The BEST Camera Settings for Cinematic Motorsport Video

In today's video, I'm going to show you all of the camera settings I use when shooting stuff like this.
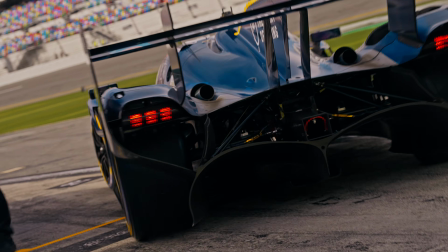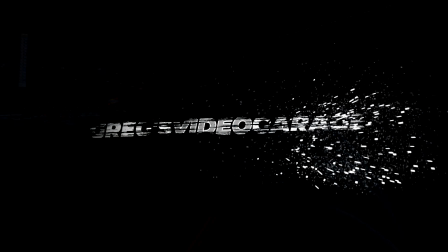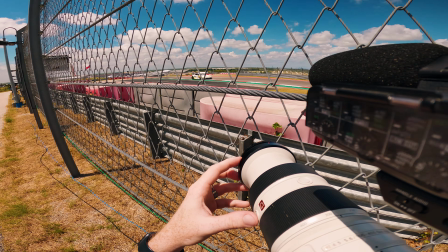14s
All right, now I'm shooting on Sony cameras, but a lot of these settings are not necessarily specific to Sony cameras.
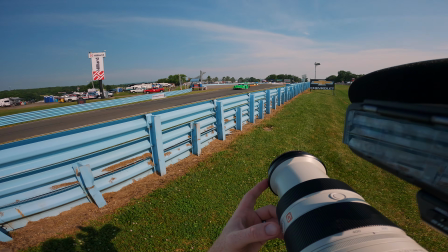20s
Some of them are, of course, but a lot of these you can transfer over to your camera system, whichever one that is. All right, no more fluff. We're gonna get right into this. First, we're gonna talk about frame rates.
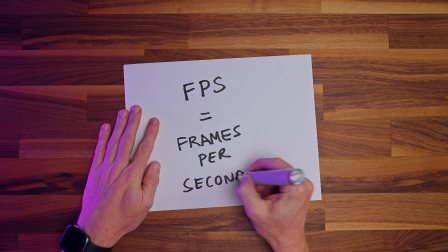30s
Now, I have an entire in-depth sort of detailed guide into how I use frame rates when shooting motorsports. So if you want more, I would suggest you go check that out as well.
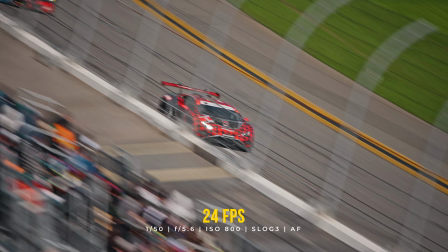39s
But here are the basics. For shots where the cars are moving, or if I wanna make them look fast, I'm shooting in 24 frames per second.
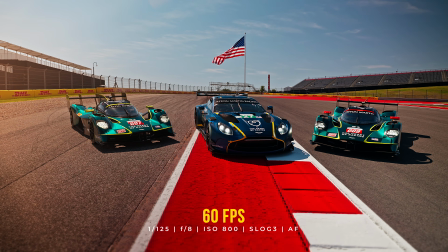46s
For a lot of my static and hero shots where the cars or the drivers are not moving, I'm doing 60 frames per second.
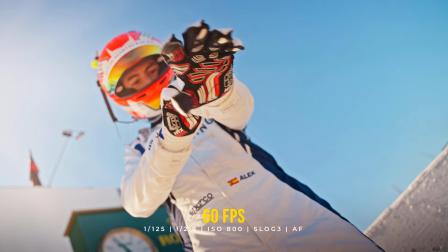51s
I shoot in 60 because it gives me the option to slow it down if I want without a massive sensor crop. And it also doesn't make the movement look super unnatural like it does in the higher frame rates.
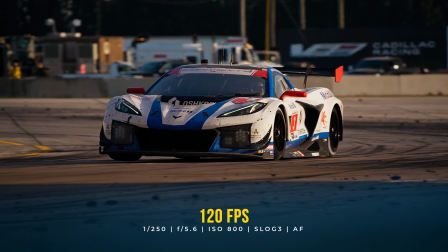60s
And lastly, when I want to show details of the car on track, or when I'm doing the super slow-mo stuff, I'm recording that in 120 frames per second. These are the 3 frame rates I use. Those are the situations that I use them in. My advice is don't be one of those guys that shoots everything in 120 frames per second.
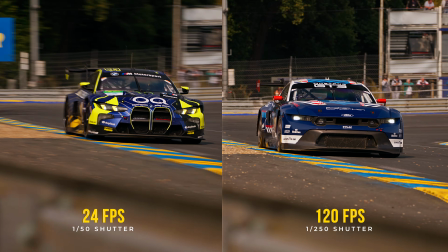74s
If things are moving and you're going to play it back at 100% speed, shoot it in 24 frames per second. Next, we're going to talk about the exposure triangle.
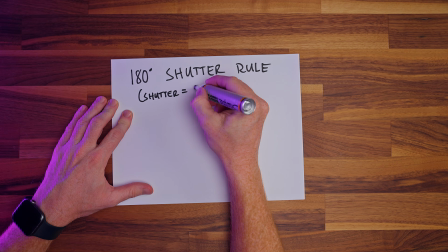82s
For my shutter speed, I'm always using the 180-degree shutter rule, meaning that my shutter is double that of my recording frame rate.
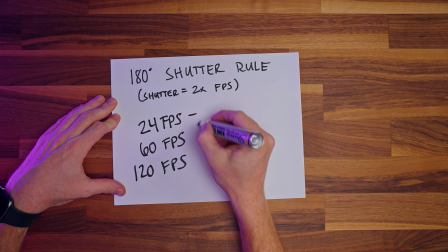89s
So if I'm shooting in 24 frames per second, I try to be 1/48 or 1/50 on my shutter,
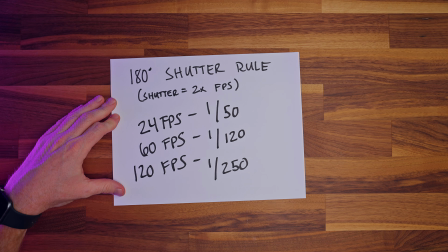94s
1/120 or 125 for 60 frames per second, and 1/250 when I'm shooting in 120. That gets locked off and that never changes. That isn't something that I change to help with my exposure.
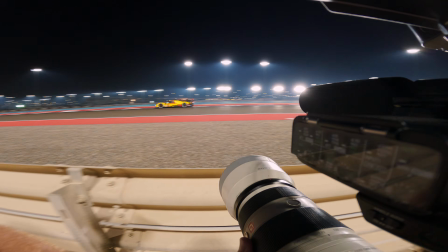106s
If you get too much outside of that 180 degrees, the motion blur won't look realistic, so I always keep those locked off at 180 degrees.
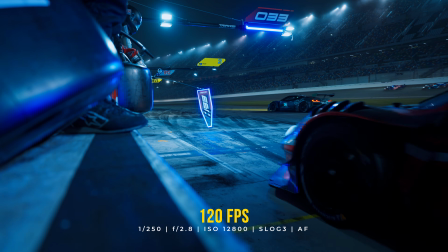114s
For my aperture, I always find myself being at my lowest possible point for whatever lens I'm using. That's generally going to be when the lens is at its absolute sharpest.
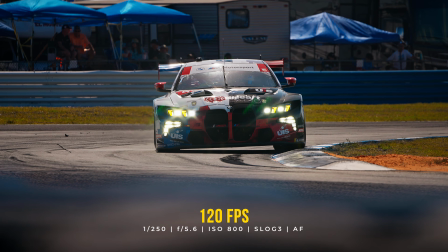122s
It's also what gives you depth of field, which provides that cinematic sort of look. And if you find that when you have your aperture that low, that you're way overexposed, that means you need an ND filter for your camera.
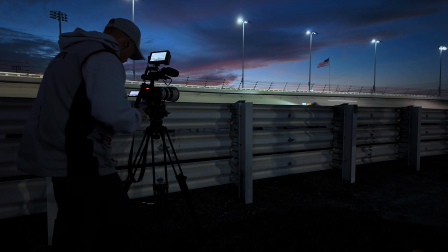131s
And lastly, for ISO, I always try to keep that at the native base. My Sony cameras have a base at 800 and 12,800.
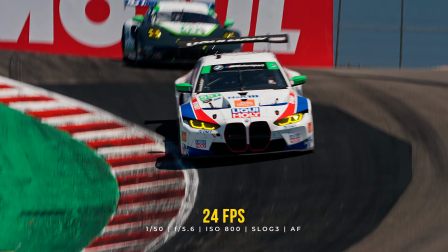138s
I'm using 800 all the time during the day or if things are cloudy, and I use the 12,800 at night. Now, there are rare times I'm either maxed out or don't have an ND filter on my camera, and I will use the ISO to adjust my exposure,
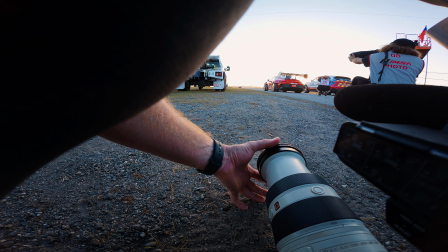152s
but you're gonna get the most dynamic range possible with the least amount of noise possible when you're shooting in that native base. As I always do, if you like stuff like this, if you wanna see more sort of a peek behind the curtain at how I do my job, like the video pretty please. But seriously, liking the video is probably the biggest metric that I've found in helping this channel grow, helping it get in front of more people, helping more of us sit in here and have these conversations. So if you do like the video, please like it. And if you don't, I suggest you rewatch it. Also, I have a new microphone that if you follow me on Instagram, you know that my wife and I were in New York City and we stopped by B&H and she helped me test some microphones. I wanted to have something a little more, not podcasty, but I was using some shotgun mics and it was just picking up too much of the room. So we have a new microphone in the family.
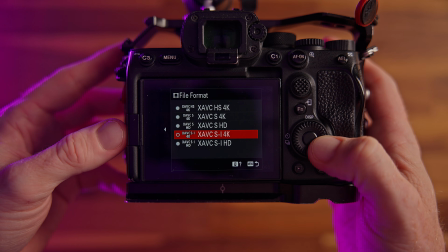197s
Now for codecs on my Sony camera, I am shooting in XAVC SI when I'm shooting in 24 and 60 frames per second.
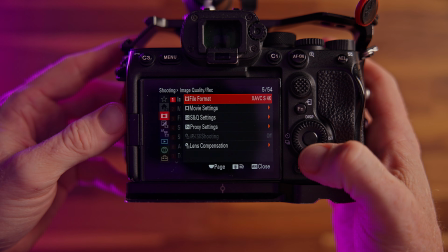205s
And I'm shooting in XAVC S when I'm shooting in 120 frames per second. The only reason I switch out of SI into S when I'm shooting in 120 is because I'm shooting on V90 SD cards because I'm too cheap to buy the nice big expensive cards, and I am not able to shoot in SI in 120 frames with the SD cards.
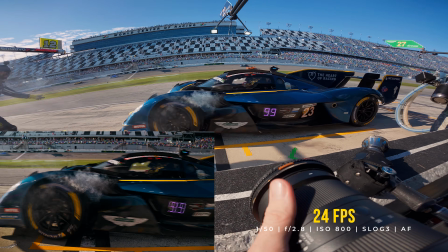223s
XAVC SI is Sony's highest quality codec for the cameras that I have, the FX3 and the A7S III, so I would always recommend shooting in that if you have that option.
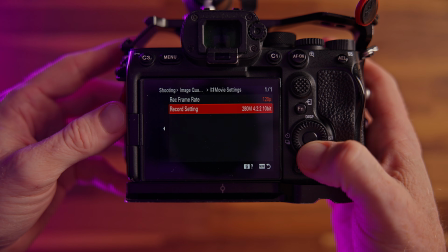232s
But in either codec that I'm using, I'm always also coupling that with the highest data rate possible. Moving on to white balance. I am never shooting an auto white balance. These cameras do not do a great job when doing video in auto white balance.